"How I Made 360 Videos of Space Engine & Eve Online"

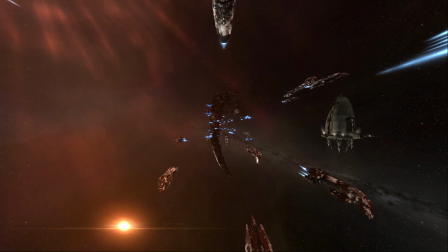(8:09)
Now, I actually found the code, the animation code in EVE Probe to be rather simplistic,
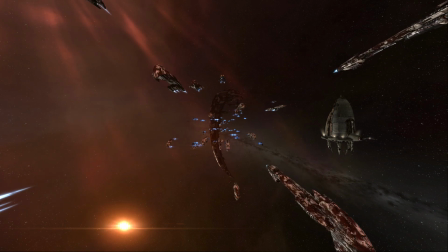(8:16)
so that's why I kind of went for this whole fleet flyby idea, because it meant that everything could be pointing the same direction and moving the same direction.
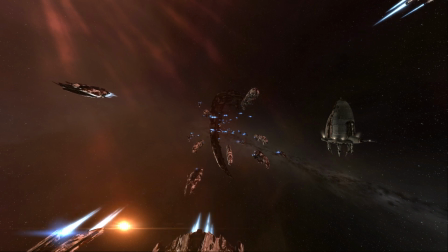(8:24)
The hardest part was that I had to go into the EVE database and essentially pull out every single spacecraft they have,
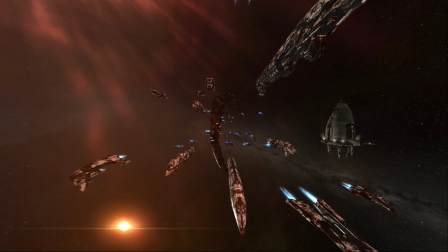(8:31)
and then write a script to essentially render every scene. All of the ships in the scenes are rendered in such a way that they won't ever collide with each other.
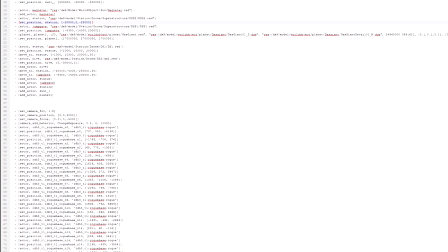(8:41)
When the code is putting it in there, it makes sure that none of the spacecraft are going to be clipping through each other. On top of that,
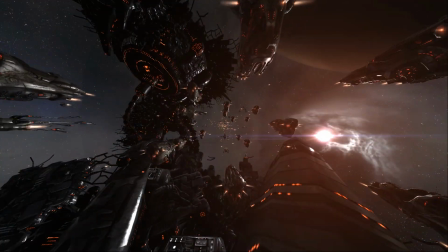(8:48)
it also makes sure that the smaller ones tend to end up closer to the cameras so that we get the fast flybys and the larger ones are further away.
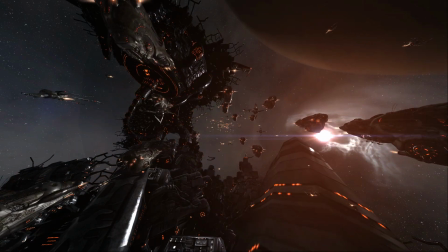(8:57)
But after that raw scene file is created, the next step was to add some appropriate window dressing, to add a planet, to add a station,
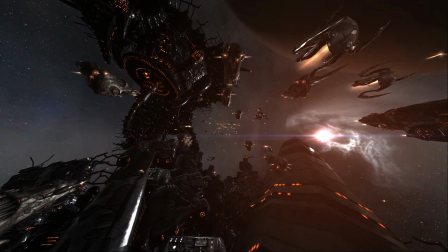(9:06)
a gate if possible, maybe some other wreckage, so that it would give you the idea,
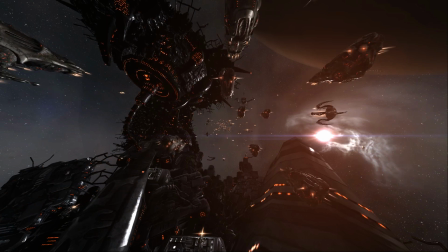(9:11)
the environment or whatever, and that was all added manually.
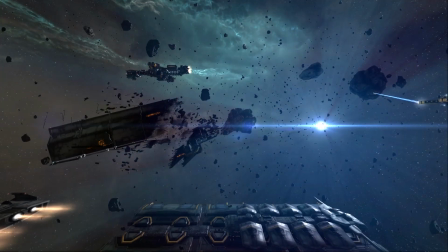(9:15)
And in the case of stars that generated lens flare, I really wanted those to not have to worry about the edge effects that I previously mentioned,
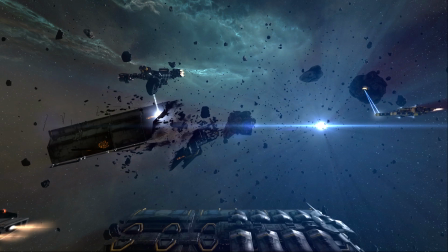(9:24)
so I would always put them kind of on the border between 2 different camera views,
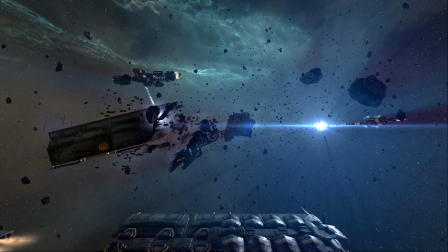(9:29)
so that you would have the lens flares guaranteed to exist on at least 2 camera views.
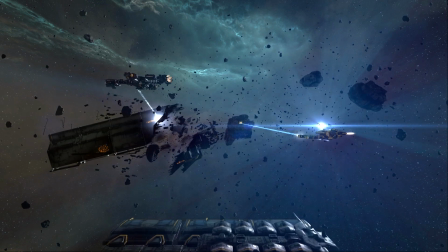(9:34)
And frequently I would actually put it up at a corner so it would hit 3, and that's why the lens flares on some of the stars are some really bizarre shapes,
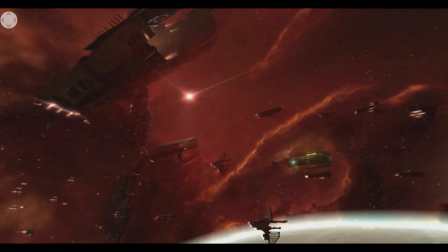(9:43)
because the coordinate axis changes through 90 degrees for one of the panes.
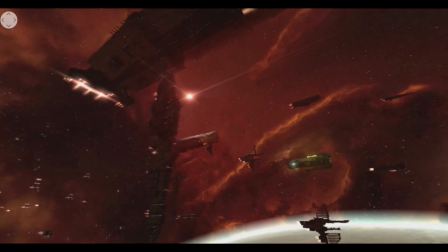(9:49)
And that's a little weird, but it actually looks pretty good if you ask me regardless.
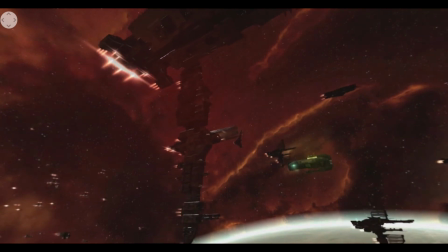(9:55)
And finally, synchronization was a big issue.
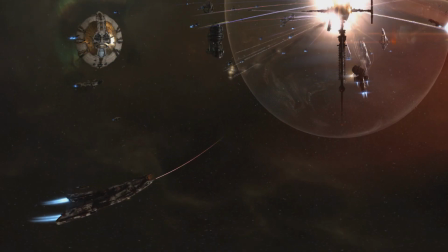(9:58)
Now, my code that would do the warping would also detect the difference between the black loading screen and the actual start, and most of the time that would be sufficient, but sometimes there was other things that would be weird.
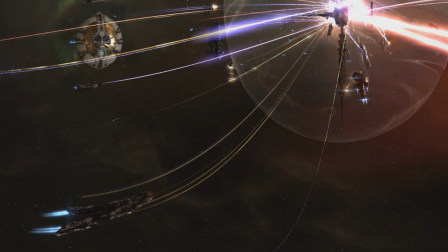(10:10)
Weapons fire in particular. Sometimes you would have a laser that on one pane would be a different colour than on another,
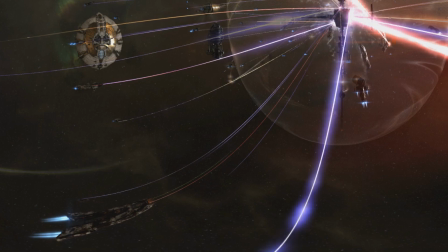(10:17)
so you would get a laser which goes from being red to purple or something else.
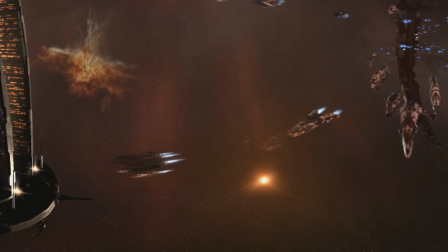(10:21)
Or even worse, sometimes you would have a spaceship that would fly in and disappear and perhaps reappear a few seconds later. Yes, mistakes like this made it into the final cut, but you know, after all that work, I'm really happy with what I've done and I hope you have enjoyed it.
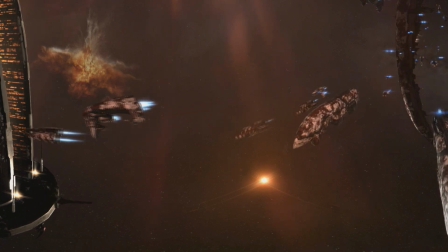(10:38)
I'm Scott Manley. Fly safe.